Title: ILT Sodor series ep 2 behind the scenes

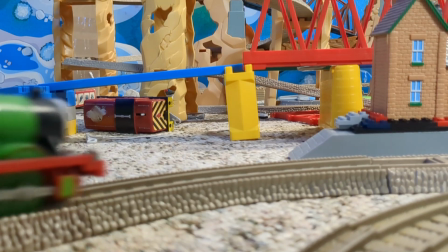(4:59)
It's pretty obvious why this scene was not in the final video.
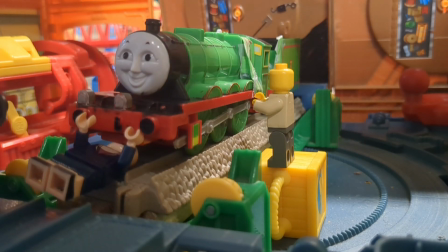(5:06)
So, what's happening here is the thing that makes steam for my videos was not working properly. It would stop after a few seconds. And besides, Henry was in maintenance.
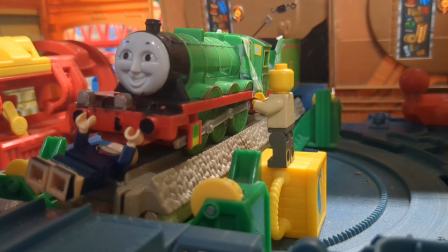(5:21)
There was really no need for steam effects anyway. This is my favorite scene of the video.
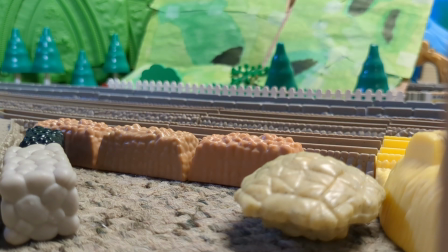(5:27)
This was shot around the Action Canyon. because that had 2 tracks and I really liked that.
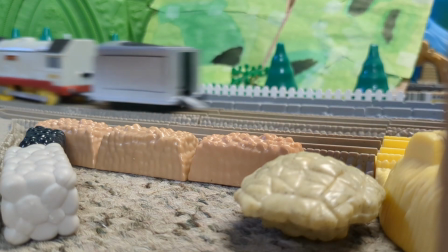(5:35)
And the reason these 2 scenes did not make it into the first video
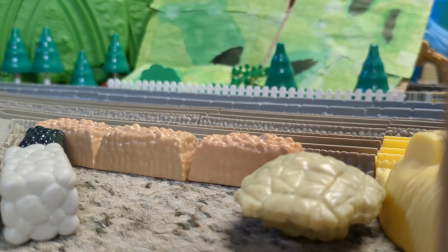(5:39)
is because they didn't have the car in the position I wanted.
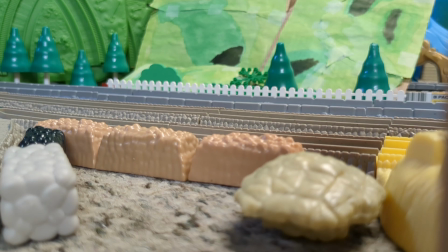(5:44)
I wanted the car to like pass the engines, but since something was holding up the background,
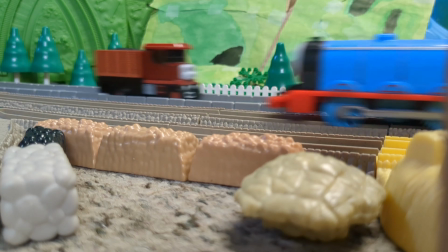(5:49)
I couldn't make the car go and come into the scene at the right time.
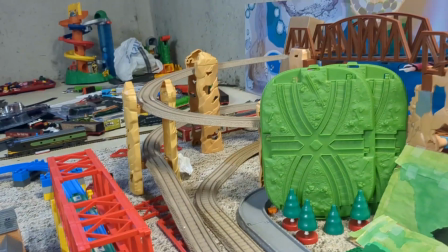(5:54)
But when I realized that the background didn't need any support to hold it up, I made the car go that way.
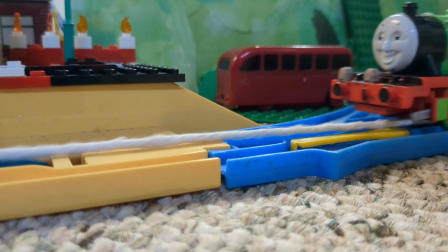(6:07)
And yes, there is another deleted scene from this video.
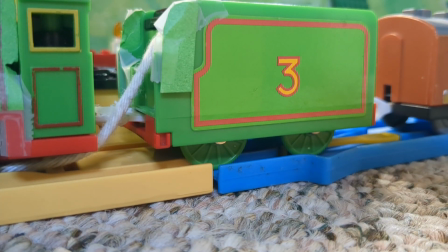(6:11)
This scene was shot before the Vigerstown scene, where Henry was sitting in the rain and he was very upset.
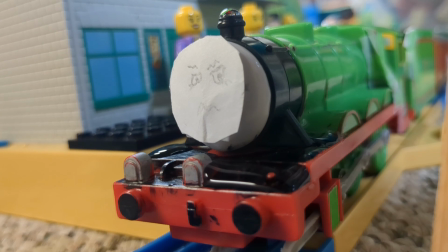(6:19)
Now the reason I reshot the scene because this is a random station in the countryside.
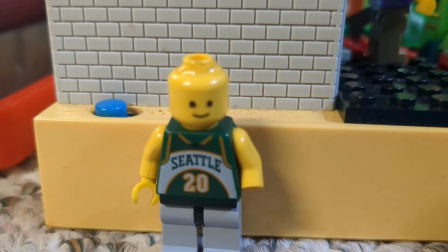(6:25)
This isn't where Vigerstown is. Vigerstown is on the other side of the island, in a bustling city.
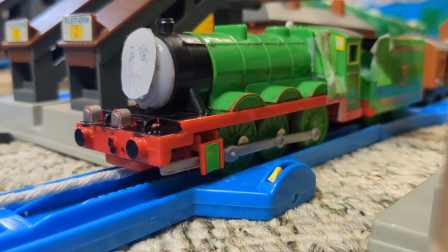(6:36)
So, that scene really did not make a lot of sense in the context of where Henry was supposed to be.
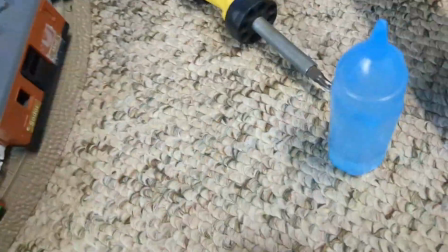(6:43)
Also, the piece of paper that made Henry's tenders symmetrical fell off.
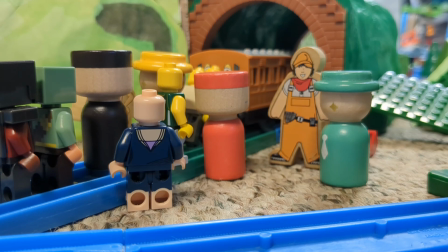(6:51)
Also, once I made Henry go into the tunnel,
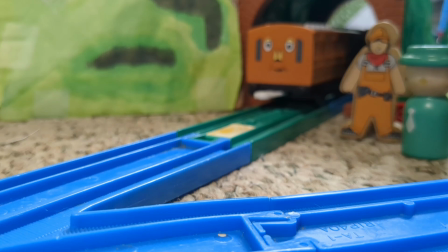(6:55)
I filmed the scenes behind the tunnel first. Like the passengers trying to push him out of the tunnel, the train coming, and trying to push Henry out of the tunnel.
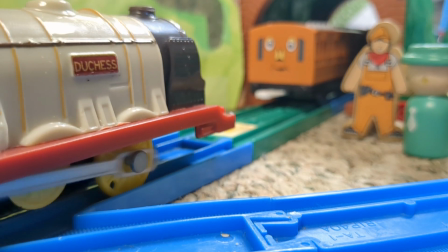(7:11)
Now, you might be wondering why I didn't shoot it in the correct order.
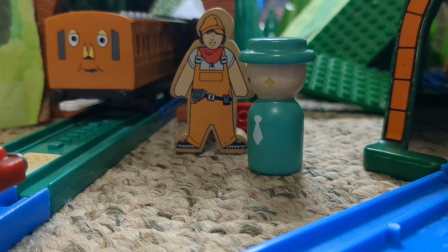(7:16)
Well, that was because I didn't want the background to look different once the camera came back to behind the tunnel.
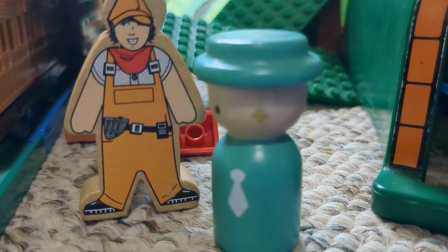(7:25)
Because I would have had to move all the scenery behind the tunnel to the front of the tunnel when I started filming there,
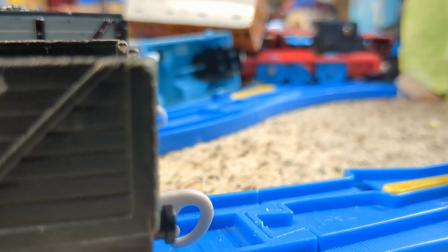(7:34)
which means it would have looked very different when it came back.
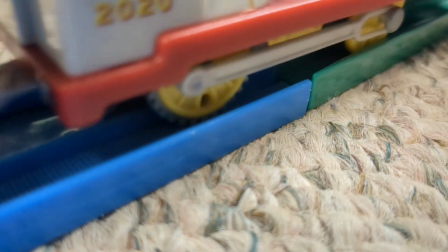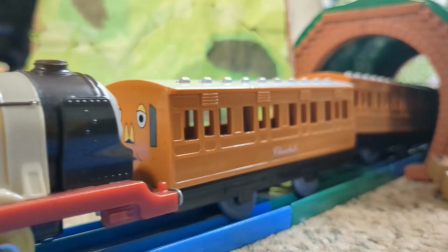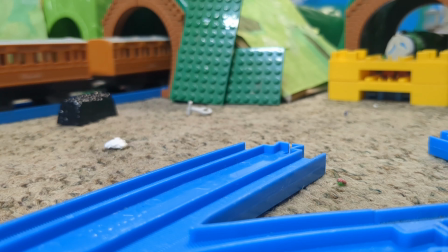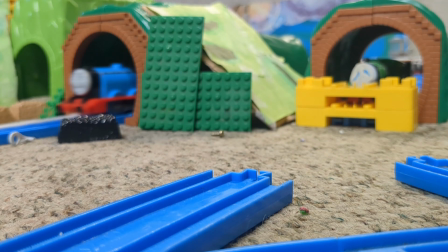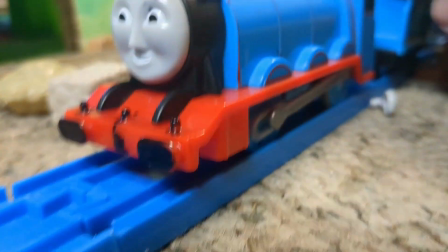(8:21)
Now, this scene was supposed to be him making fun of Henry as he passed by the tunnel,
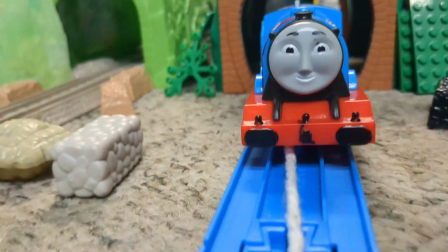(8:30)
but it was cut out to shorten down the runtime,
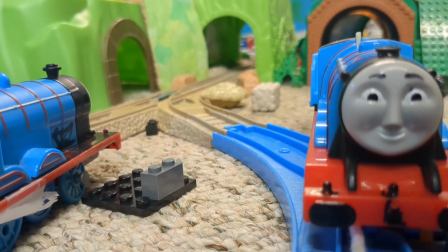(8:34)
and also because I think the scene kind of looked awful.
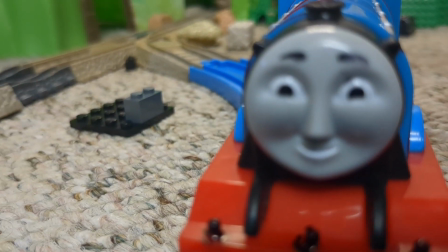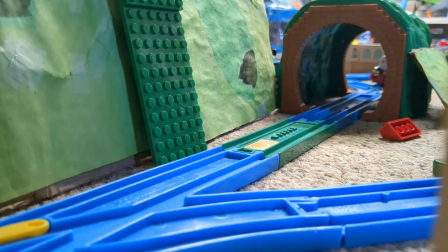(8:45)
This is also a very iconic shot. This is part of the new intro,
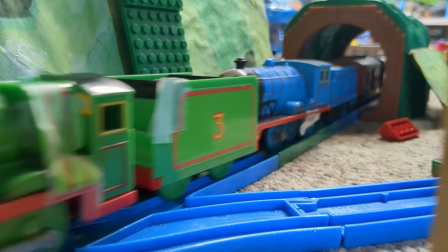(8:51)
but as you can see, the trains are moving much slower than they did in the intro.
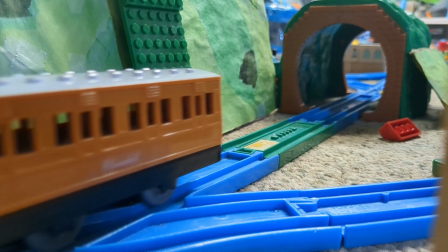(8:58)
Well, that was because I really didn't like how slow they were moving, so I sped up the footage.